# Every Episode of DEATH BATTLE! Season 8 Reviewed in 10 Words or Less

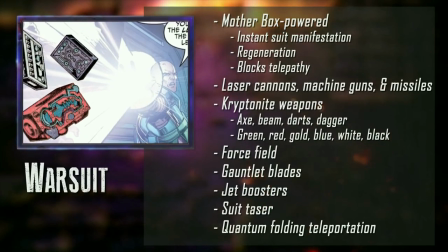It means we get to see more of these sick visuals that ironically breathe life into these still images.
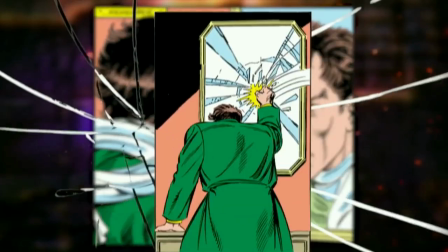Although there was some room left for improvement, some of the sound effects were pretty overbearing and distracted from the commentary as opposed to complimenting it.
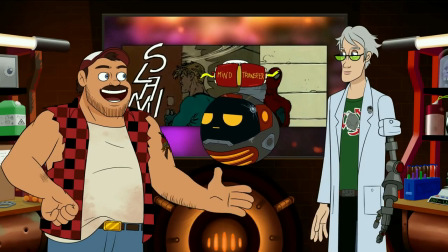I also can't stand how they fucked up the mind swap plot.
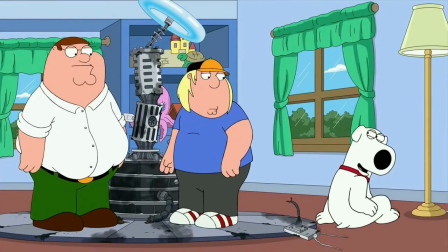I realize this is probably a nitpick to most, but anytime a show does the body swap plot and swaps the voices too, it immediately loses me.
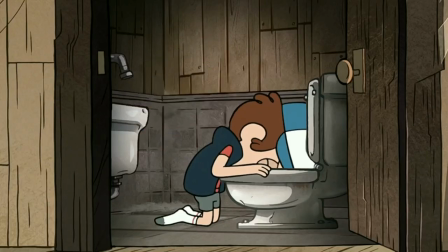It's not even because I'm concerned with the logic of it. When you love voice acting as much as me, it's a serious missed opportunity.
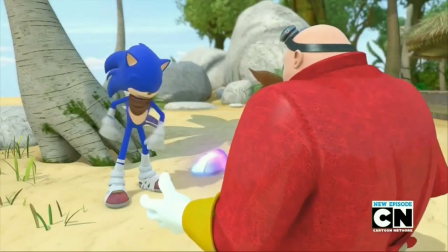I love seeing castmates getting to do impressions of each other and seeing how other characters react.
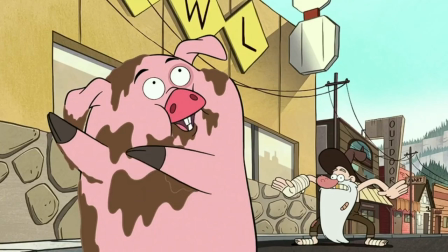Not to mention you don't have the plot hole of how is nobody else noticing these two clearly have swapped voices.
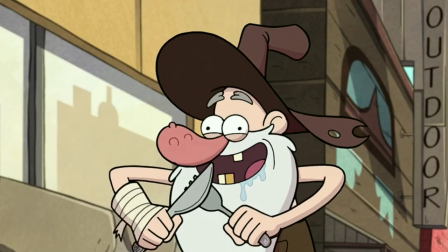No, don't eat me. I'm a man trapped in a pig's body. That's what they all say.
I mean, honestly, it makes no practical sense at all. If I could run an experiment proving this, I would. Well, there's no time like the present. Where did you get that? Don't ask. Now we will prove once and for all. If voices swap with minds. 3, 2, 1, go! Huh, what do you know? Looks like Sonic Boom was right after all. Also, dang do I look good! My biggest regret has always been not seeing myself perform live. Dude, change is back! I feel like burnt leather ran across sandpaper. Relax, gorgeous. All I gotta do is press this button and... Your free trial has expired. Give me a minute, I'll figure this out. Just keep the review going! No, wait, come back, this is too esoteric! And he's gone. Well... the show must go on.
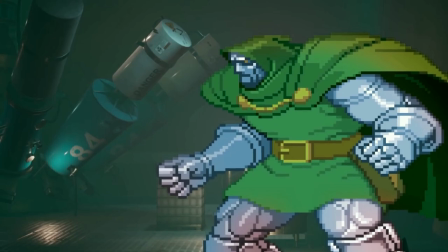The absolute best thing in this episode's favor is the veritable versatility on display.
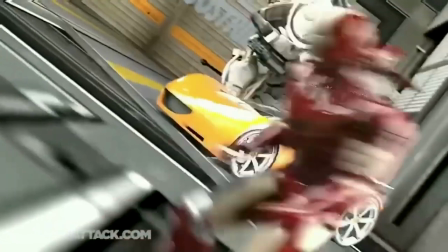All the insane gadgets being used is a far cry from both of these megalomaniacs' previous outings.
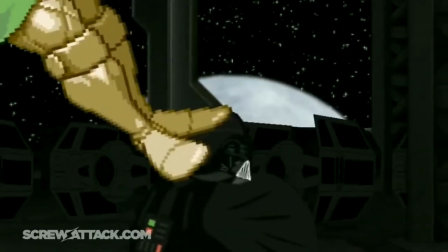In those episodes, it felt like we barely scratched the surface of their arsenals. Here, the gadgets play into this episode's back and forth momentum expertly,
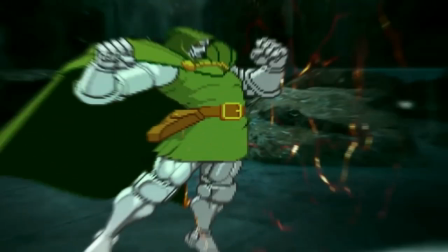constantly keeping us on our toes and accentuating the idea that the results came down to who had the better hacks.
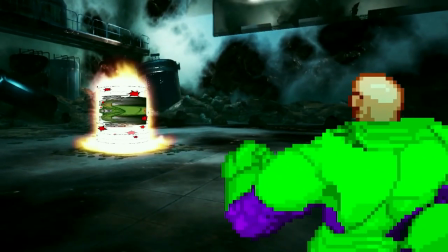The setup is interesting, the foot dive joke lands, stuff like the 2D trap are super cool looking, the hand-drawn moments are sick, and the 3D background is fairly well implemented.
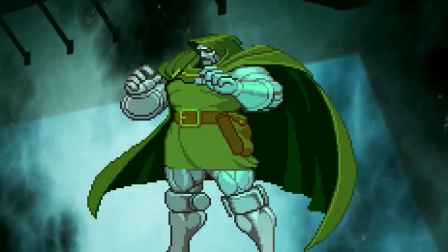What unfortunately kills this episode is the dialogue. Remember that back-and-forth momentum I mentioned?
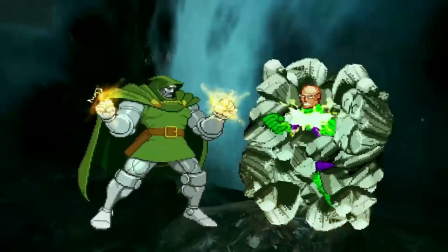Well, the pacing of it doesn't always hold up,
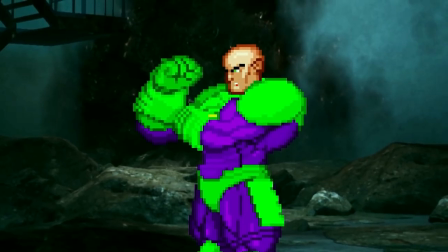as those cool gadgets are constantly being expositioned by the characters, with Shakespearean flourish to boot.
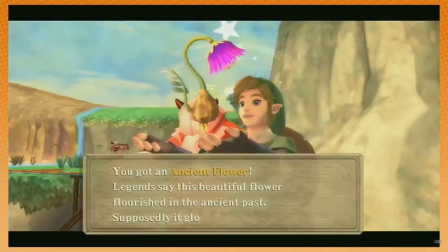It's kind of like when you find something in Skyward Sword and the game grinds to a screeching halt to explain it to you.
Zelda, will you show me this flower going into my inventory and then taking off one on where it is?
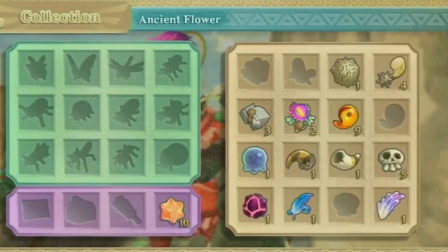Thank you.
Even if that item is already in your inventory.
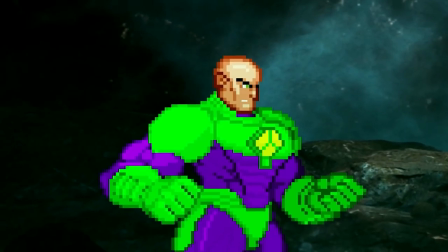To be fair, it is in character for these two, considering how much they like to hear themselves talk.
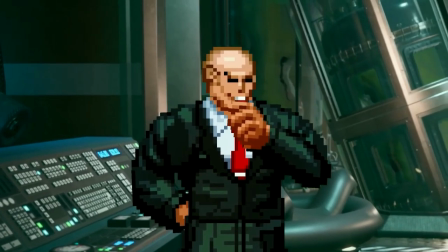Gianni's reprise as Lex was a much more improved performance in my opinion.
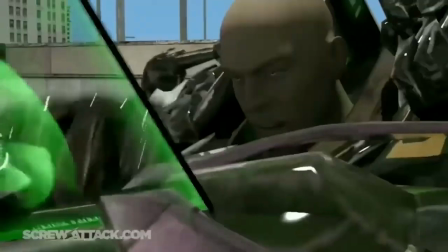Not that he did badly last time, but it felt like he was trying too hard to do a Clancy Brown impression.
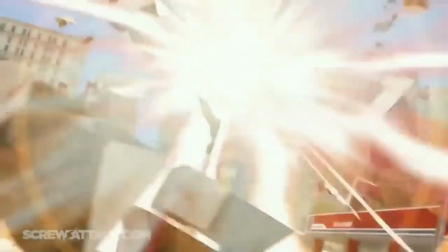Let me tell you something, Stark. There's only one man in the world fit to play such a role.
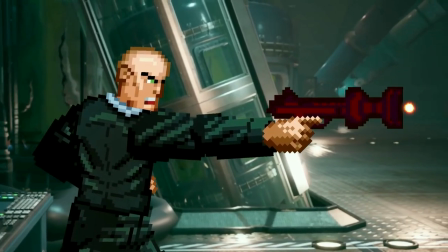Whereas this time, he sounds more naturally slimy and bureaucratic.
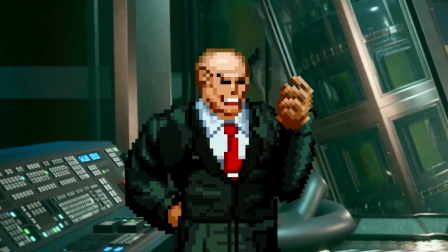That Viria... what an exquisite place to start a corporatocracy.
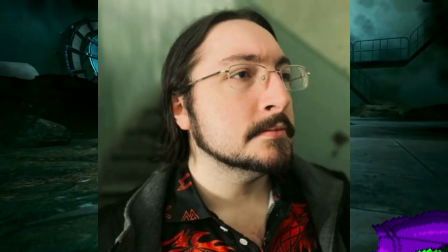Stephen Kelly as Doom is a controversial choice, but I didn't mind it that much.
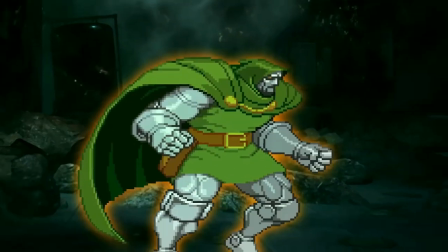Even if it does feel a little derivative of his Dracula voice.
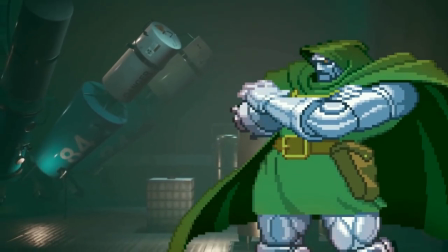Mr. Luthor, your company has invaluable resources for the people of Latveria.
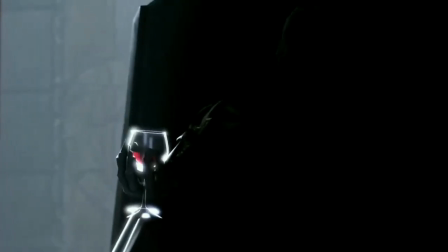I will be seizing them. But what is a man? A miserable pile of secrets.
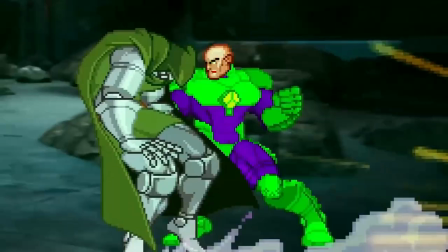Honestly, I wouldn't mind the dialogue so much if it wasn't so nonsensical most of the time.
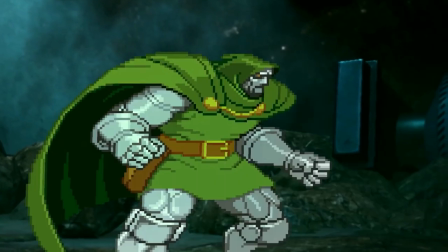Why is Doom so surprised by Lex having an extra set of armor? This dude fought Tony freaking Stark!
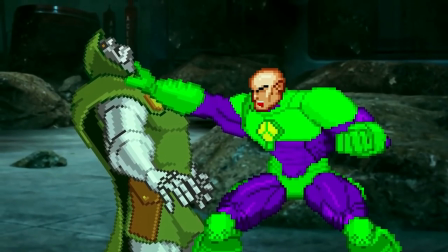And Lex's response feels like a lesser, more poorly worded version of Beerus' epic finisher.
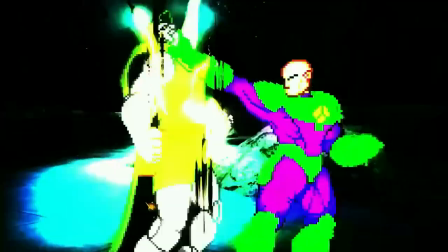And it stacks up pretty poorly in comparison.
Impossible! Impossible?
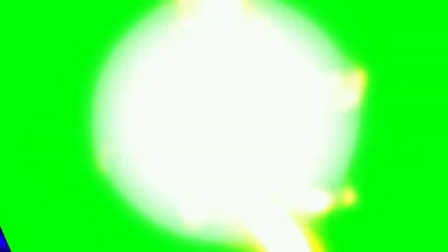That word has no meaning for someone like me. What about you?
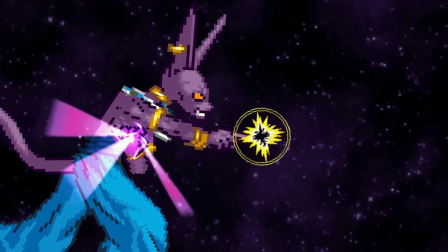That's impossible! Now you're catching on. I am the impossible!
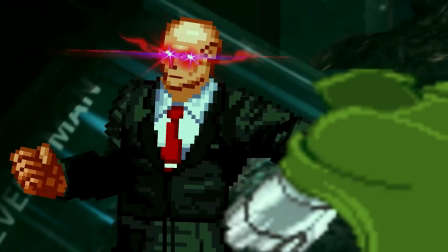Lex at least redeems himself with the Superman comeback, even if his jaw looks a tad dislocated.